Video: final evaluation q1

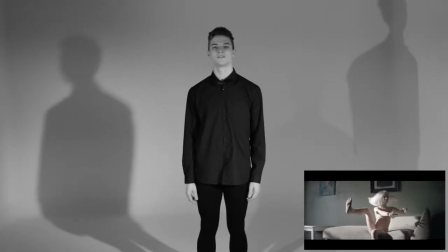(8:02)
Therefore, there are noticeable use conventions within our video taken from Sia's. However, I would also say that there are examples of development too.
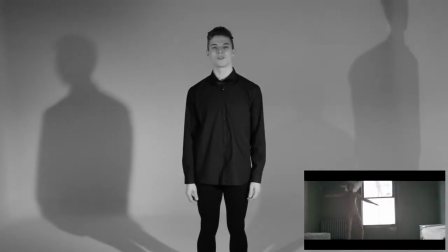(8:11)
One example of this would include features of the mise-en-scène. The house setting in which the young girl dances within Chandelier is something that I feel we developed,
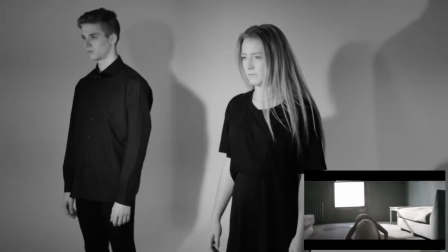(8:19)
as both videos performed in a confined space using the walls to suggest isolation.
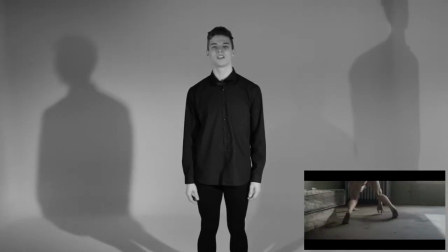(8:25)
However, I feel our white room setting was more appropriate for our video and has matched the
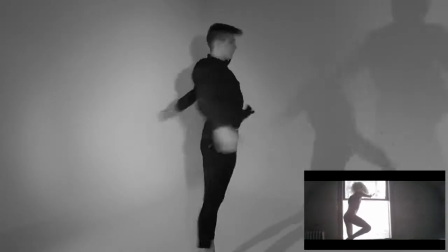(8:29)
meaning behind the song and helped achieve the idea of space being a place
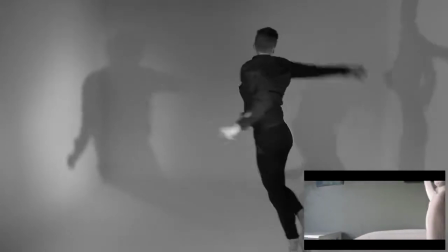(8:35)
within the male's head. The blank canvas type space appeared much more restricted and allowed us to focus on the audience's
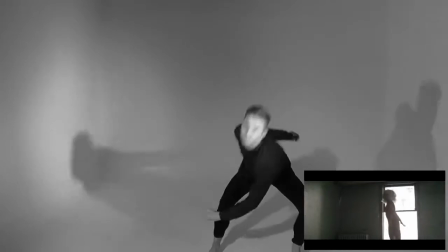(8:44)
attention to be kept on the storyline and characters, rather than any distractions of a busy mise-en-scène.
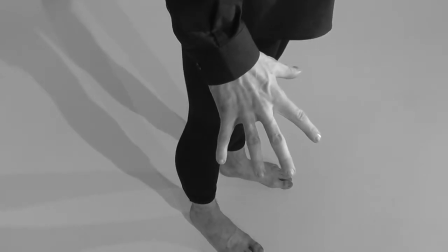(8:50)
We decided to use features of amplification within the music video, including the flash of light effect added during the production stages.
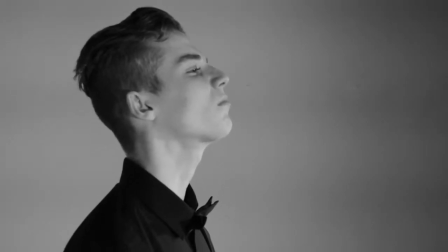(8:57)
This visually emphasises the volume and tension at this point in the song.
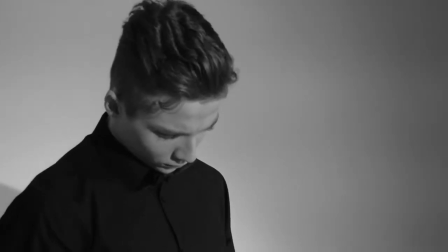(9:01)
As the two dancers come together in his imagination, the bright flash represents a climax point within the video, matching that of the music.
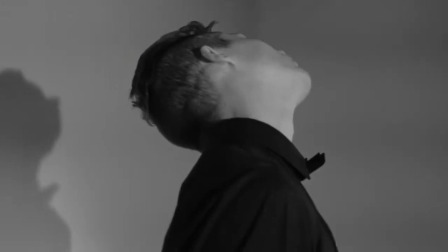(9:08)
This is a convention which we have used to amplify the point in the song and the drama.
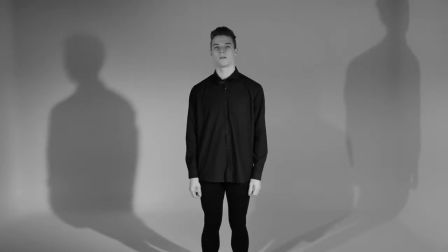(9:14)
Emotions are expressed through the contemporary style dance, emphasising the male's desperation through the movements and facial expressions presented through close-up and mid-shots.
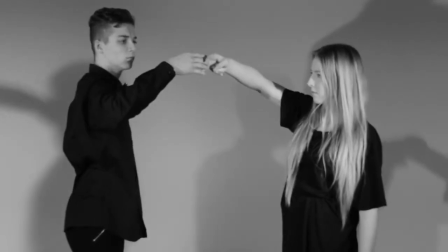(9:23)
The psychotic manic dancing in the final scenes of the music video visually amplifies the instrumental towards the end of the song.
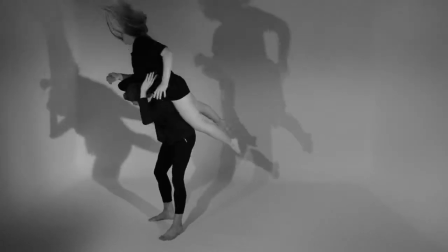(9:31)
This challenges the typical conventions of an indie-style music video, as this is something usually featured within electro-pop or mainstream style.
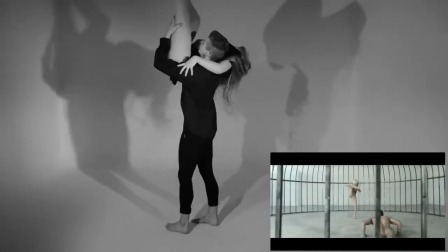(9:40)
Sia Chandelier as well as Sia Elastic Heart are both examples of music videos with a similar meaning behind the contemporary psychotic dancing,
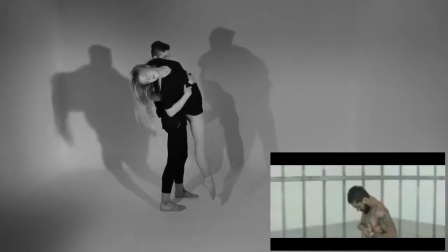(9:49)
in the way that the dancer seems as though they are trapped and have a desperate desire to escape.
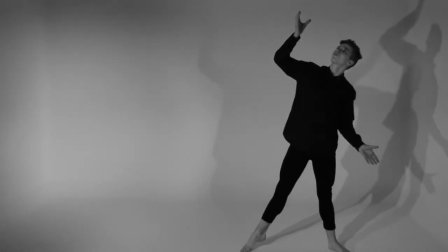(9:56)
Illustration occurs regularly within the video as actions of the dancers represent the meaning behind the lyrics.
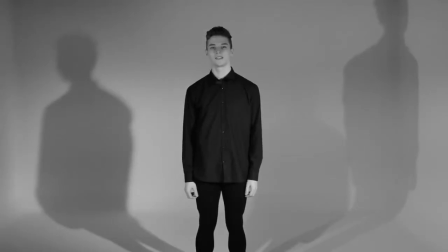(10:01)
One recognisable example of illustration within our video is made when the male presses his hands firmly against the wall to show the audience that he wants to get out but he is trapped inside. This is shown at the point in the song where the audience hear the word cage and therefore shows lyrics in a visual form.
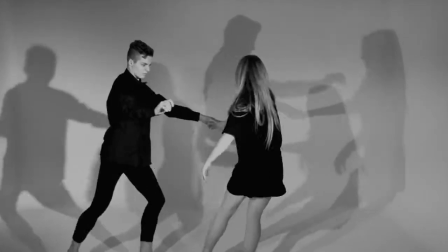(10:16)
This also happens further on in the music video where the lyrics heard are "You're standing next to me."
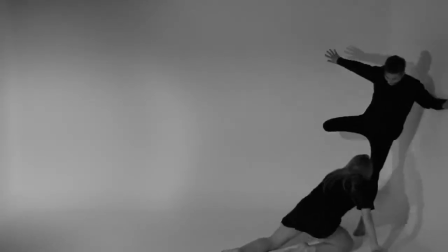(10:21)
At this point in the video, the female dancer is shown to be stood opposite the male in his imagination.
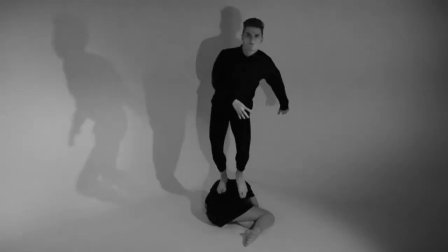(10:28)
This pairs lyrics to the visual footage. Illustration is not often seen within performance videos dominating the indie genre.
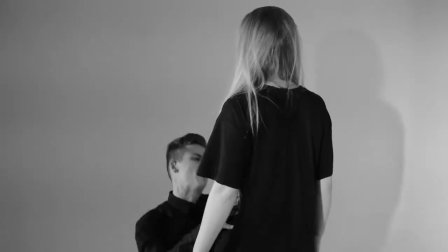(10:35)
We use the idea of star image motifs within our video, which is something seen across all genres of music.
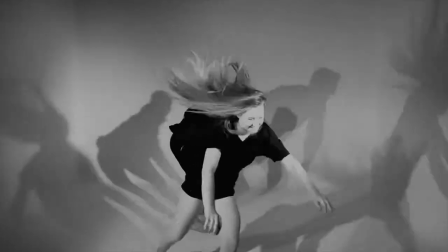(10:41)
The video opens with an extreme close-up panning shot of the male dancer, who is the main focus point throughout.
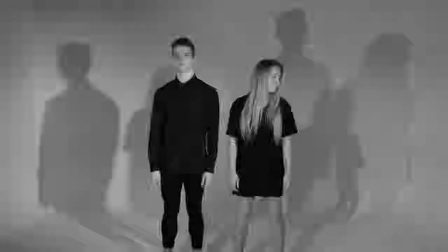(10:47)
As well as this, the two shadows on the floor either side of the male when he is shown lip-syncing on the wide shot represent two different mindsets of him,
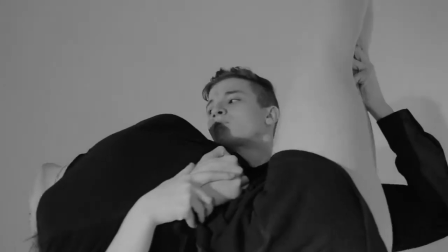(10:55)
also having two different sides to his personality.
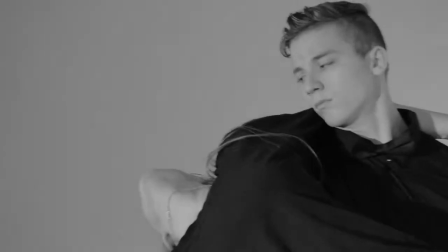(10:58)
This is a form of star image reference, as the shadows are constantly shown in the majority of the shots featured within the music video.
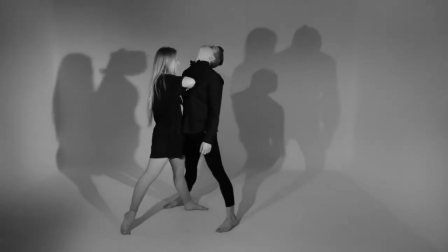(11:05)
The idea of star image motifs being used for an indie-style music video is used commonly within industry.
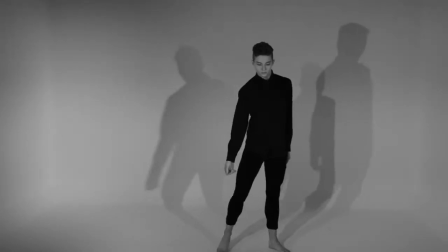(11:12)
I'll now move on to the digipack and advertisement. Due to the nature of a homage, my design for the ancillary texts used conventions of real media products,
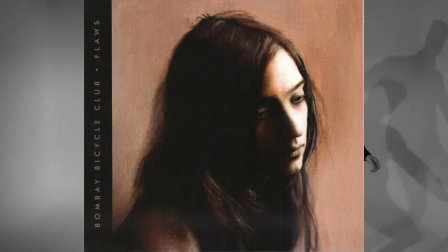(11:20)
as it is effectively a direct copy of Bombay Bicycle Club's floors, in terms of layout,
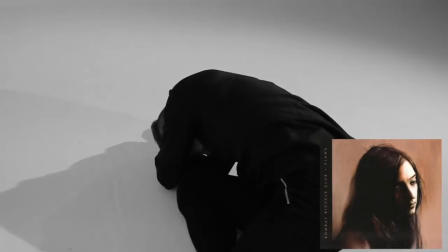(11:26)
similar fonts, colour scheme and much more.
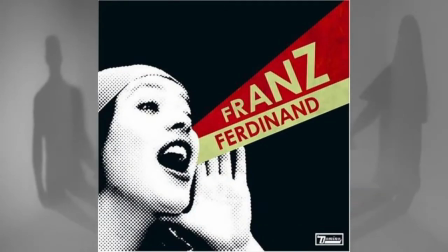(11:28)
However, I combined the look of Franz Ferdinand to develop the Floors album and added a pop art style effect onto the image of the female on the front cover.
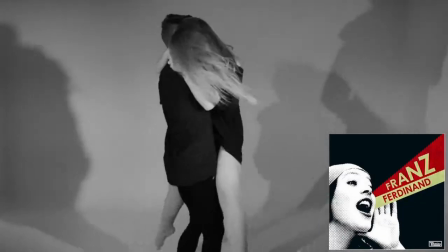(11:36)
The front cover image and that featured on the advert uses a close-up shot.
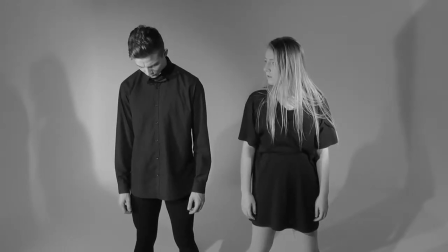(11:40)
This is a convention largely used on albums and adverts in industry across a variety of genres.
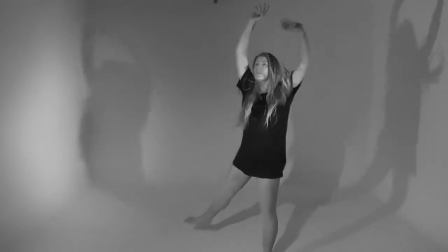(11:46)
Indie bands and artists using this convention include Kings of Leon with their Youth and Young Manhood digipack,
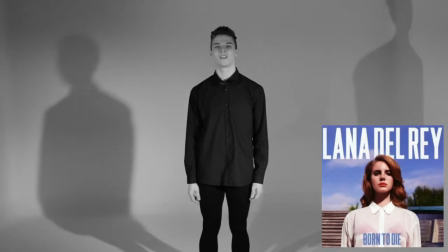(11:52)
Lana Del Rey with Born to Die, and the Libertines with the Libertines cover.
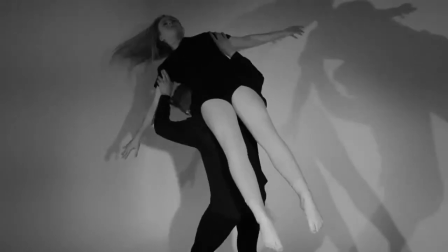(11:58)
Some of the conventions I have used cannot be challenged by law, such as the legal information, barcode and catalogue number.